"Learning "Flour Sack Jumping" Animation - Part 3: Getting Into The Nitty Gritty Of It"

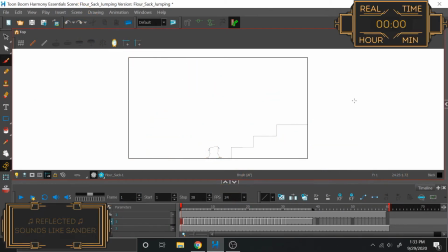11s
Alright, and welcome back. So, the nice thing about me taking all that time to do all that cleanup, then, behind the scenes, pay no attention to the animator behind the curtains, is that now I can just focus on the two most important... It's not really a two, it's sort of like a mouth opening. Anyways, that's it.
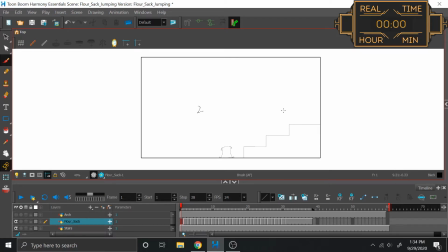31s
Now I can focus on the two last steps of this, which of course is timing and in-betweening.
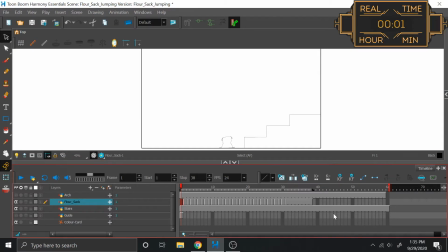36s
Now, we've already set a precedent that I want to be animating on twos, so the first thing, of course, is I've got to take all of these and double them. And then we want to see what that looks like, now that we're actually working at 24 frames per second. Oh man, that's actually already...
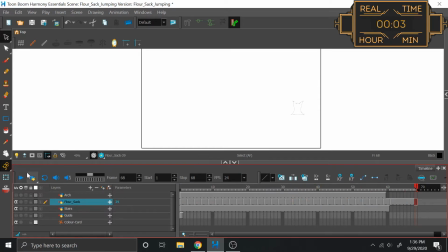55s
I already like the airtime. So what are the things that I think are going by too quickly? That's, of course, what's really important here. I think that the jumps are actually pretty much spot on. Like, I really don't have any complaints with the amount of time that it takes to do the jump. I could, if I wanted to, add a bit of hang time for comedic effect on this first jump,
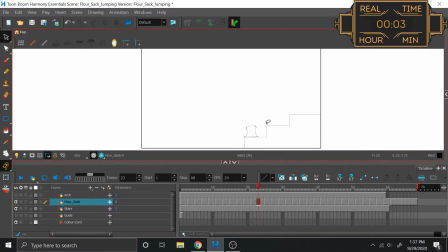72s
because after the sigh of defeat here that we have on this first step, I wanted these second two to feel like they're hop, hop, really quickly. So I actually elongate this jump.
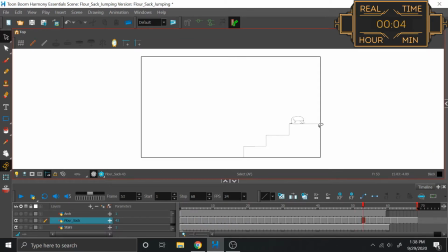83s
And I do know that here I wanted to hold this for a little bit, and what I'm thinking of doing, so I know I wanted to hold that for 3 frames, when really what I just meant is I wanted to hold that for 3 times as long. That way it gives the feeling that after these 2 very exhaustive jumps, it's take a second to breathe.
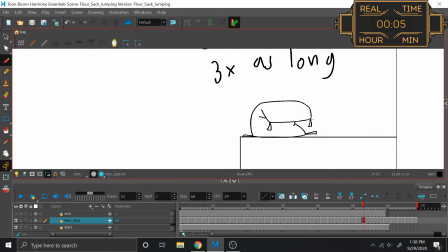103s
And what I might actually do, in fact, is have this middle frame here, have this middle frame here be a little bit of an up-down for breathing, like...
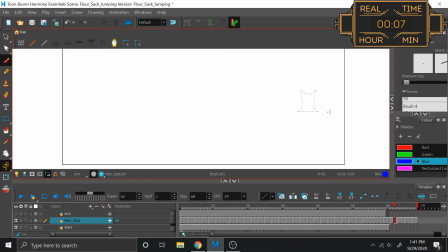116s
So now there are 3 other sections where we're standing still. There's this. Honestly, I think that one will be fine. I just think that we have to drag it out a bit more. Let's get a little bit more love out of it. I think just that little up with a little doing from the tassels, I think that'll be perfectly sufficient.
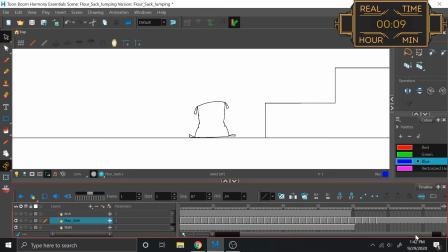130s
So starting from the beginning then, let's have our opening take a little bit more time. So what is this? This is 67 to 87, 20. So let's make this also 20. And then let's bring our stop in.
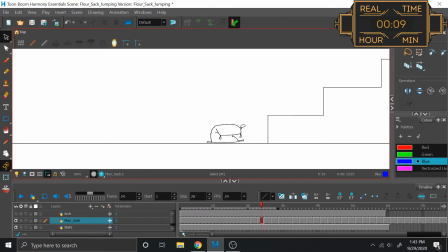145s
So I definitely want from this point to this point to be one quick because the push off is what pushes him off. However, the wind up to get there can be definitely building up speed. So I'm thinking about putting a frame in between here and then favoring down towards this frame.
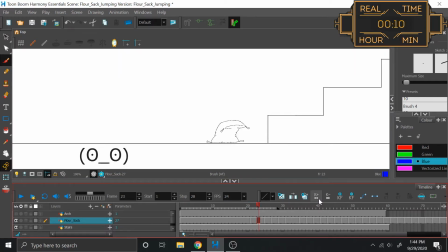161s
Oh, I'm dumb as hell. Timing is done with timing charts. Man, it's been so long, I forgot that timing charts exist. So let's do that. We'll just make a timing chart layer so that way I can't mess this up anymore. Alright then.
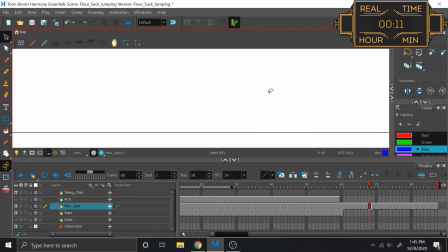173s
Wait, did I delete the stairs by accident? Yo, where are my stairs? Oh! I'm dumb. I was over here. Got to bring the stairs over.
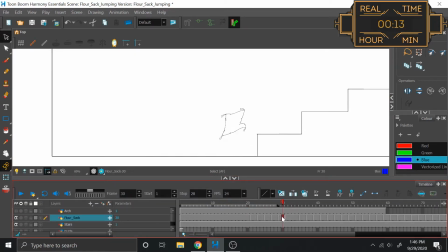188s
Alright, now, I obviously don't feel an overwhelming need to do timing for any of these frames that I've already decided that I like, but I'll do the timing, however, for these ones here.
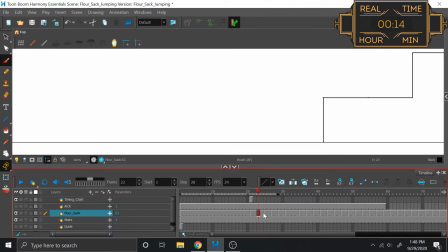197s
So this is 21, we're starting off on, and then ending on 25. And then, of course, here is 23, and I wanted that to be favored towards 25. And then for the hang time jump here, there are 2 options that I have available to me.
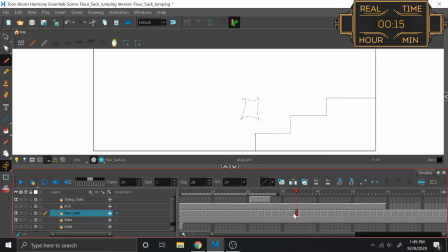216s
I can do as I have now, which is just adding in 1 frame. And if I do that, that splits into 2 options. I can either make a favor, leaning towards one side or to the other, or I can split this, which is probably what I end up doing. Because if I favor, then I'm adding 1 on one side, but not the other side.
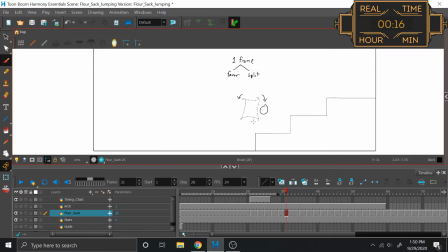234s
So that'll give the feeling that he's building an unequal amount of momentum on one side that isn't matched on the other side, which doesn't make any sense in a jump, because going up and coming back down are, for the most parts, completely equal.
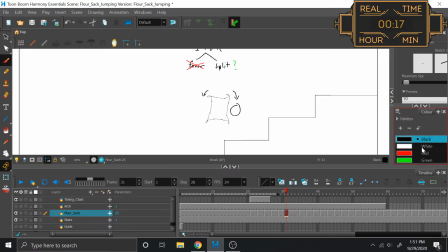246s
So I'm definitely not going to be doing favoring. However, what about a split? To do that, I would take a little body here and put 1 here and 1 here.
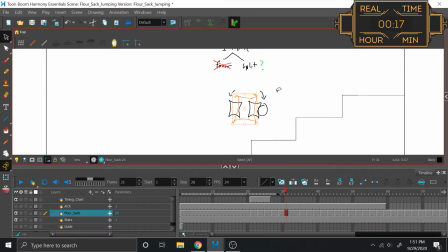254s
Then I would delete that one.
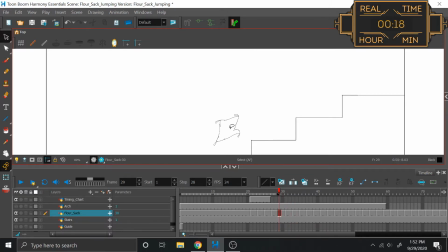256s
So instead of having 1 frame be at the top of the arc, we actually have a top on the left, a top on the right, and then a drop. So if I wanted to only add 1 frame to this whole arc, I'd have to split it like that. Now, I could theoretically make life easier by adding 2 frames to this arc to slow it down.
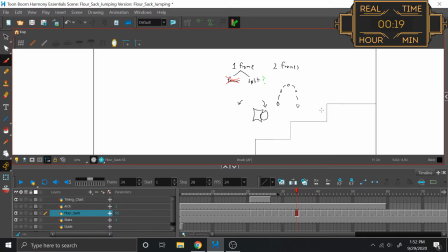272s
You know, since my setup is currently like this, then it would just become like this, with an in-between on either side.
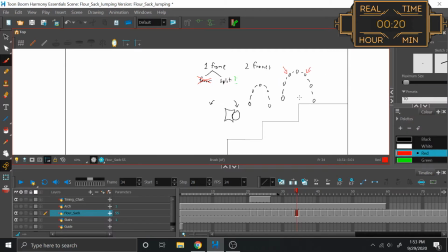279s
So it looks like I'm doing 2 new drawings either way, no matter what I do, because the split is 2 drawings and the in-betweening is 2 drawings. The question is, how many more frames do I want to add to my timeline here, right? With every frame that you add, everything's slower.
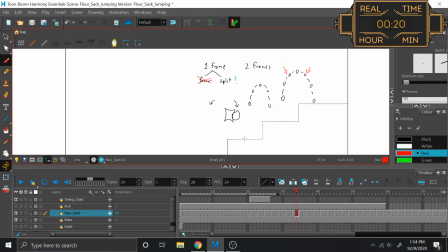292s
And since I want this part of the jump to be a little bit slower than the other 2, I don't know whether or not adding just 1 more frame will slow it down enough, because if it does, then perfect. Same amount of work either way. But if it doesn't slow it down enough and I want to be even slower, then I move over to adding in the 2nd frame and doing this system.
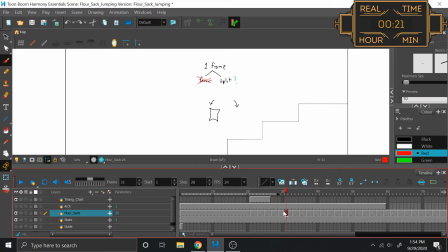309s
So I think what I'll do is I'll just have these two, and when I do a playback, see if that feels slow enough.
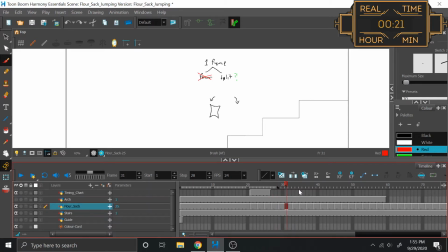315s
Oh, and of course then I'll make my timing chart once I know how many more frames I want to add. Now for here. Alright, now I definitely know that I want to add in 2 frames on either side of this for this first impact.
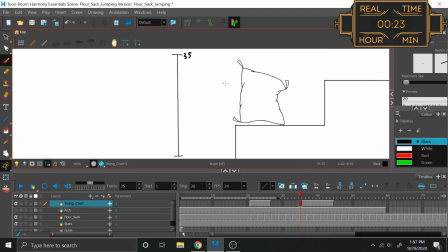329s
So here we're starting off on 35, ending on 43, middling on 39, and then this is going to be an even half on 37 and 41. Perfect. Ooh! When he leans back up, I want to have the tassels flap this way real quick.
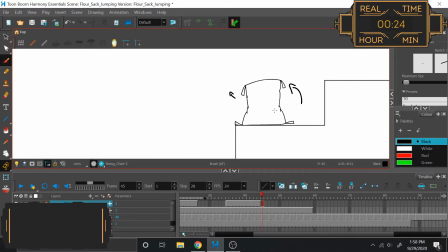346s
Flap this way real quick. Just like as a, like his arms sort of go back when he looks up like, oh! Oh, I did this one wrong! We go here, here, tassels go forward. Okay, yeah, so I actually just want this to be one where the tassels go forward.
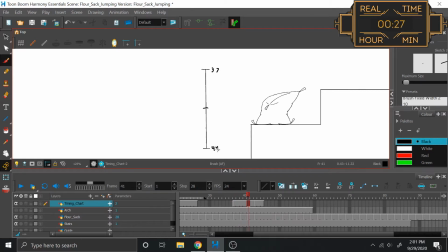363s
So we really want this one to be 37, this one to be 41, 1, and then this even half is going to be 39. And you know, I think I'm going to make a note for myself. Tassels forward. And then this one is tassels backwards.
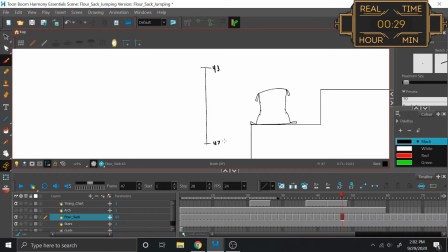377s
Starts us off nicely on 43, and ending on 47. In the middle, of course, we'll have 45, even halves those. Oh, you know what would also be kind of cute? Is on the tassels backwards if I actually have him lean back slightly. Sort of giving him this springiness to him as he goes forward and he springs back.
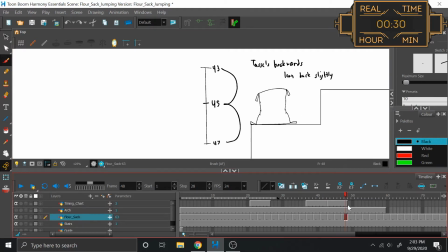395s
So that with the tassels I think will be kind of cute. Now this one is held another 3 frames while we look up. I don't know if 3 frames will be enough. Let's make it 5. And now for this sigh, we are 100% going to want to hold the sigh like for 3 frames. And also I'm going to want an in-between on either side to slow roll into the sigh.
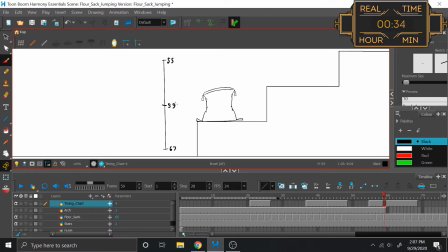414s
So we start on 55, end on 67. 59 is our halfway point, even half nicely at 57, and even half nicely at 65.
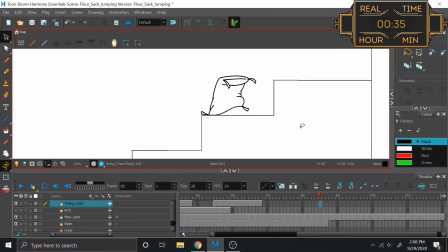424s
Now I want to keep this exactly as it is, because I like how fast it is. Oh, right. Give ourselves some more stairwell. Then I need to do the chart for this one. Starts us off nicely on 95, ends on 99, and even halves us conveniently on 97.
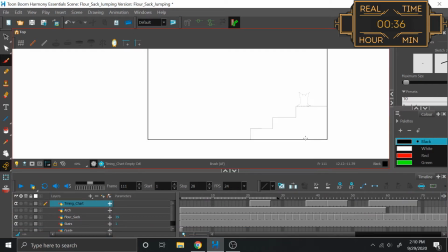441s
And then that just stays there. Alright, zoom this out and see how that plays, see how that feels, especially when we're trying to figure out this section here. Yeah, I think that'll work out. Turns out, this is too fast. So, there'll be none of this weird split and hood nanny.
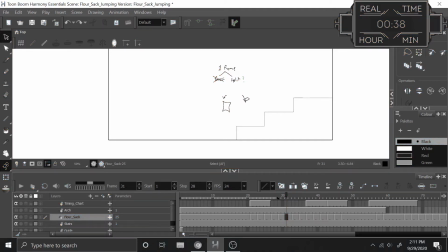465s
Oh fuck, I never put that back. Just deleted that. Like, indefinitely. I had gotten rid of that, and then I was going to go put it back before I continued. That's gone forever. Damn. On the off chance I haven't made it abundantly clear,
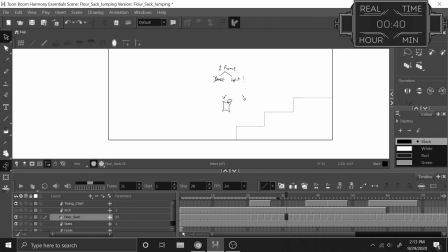482s
I deleted this centerpiece frame to show what it would be like for these two to go across in this split here, and I never put it back before I continued and did all my other edits, so now that's gone in all of my backing history. And if I went back to find it, as soon as I picked it up, it would delete all of the forward history.
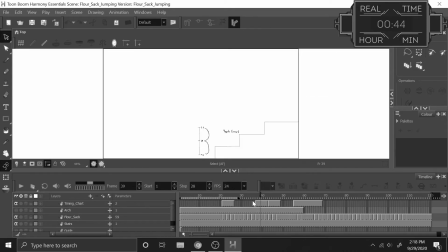499s
So, not how I wanted to start this.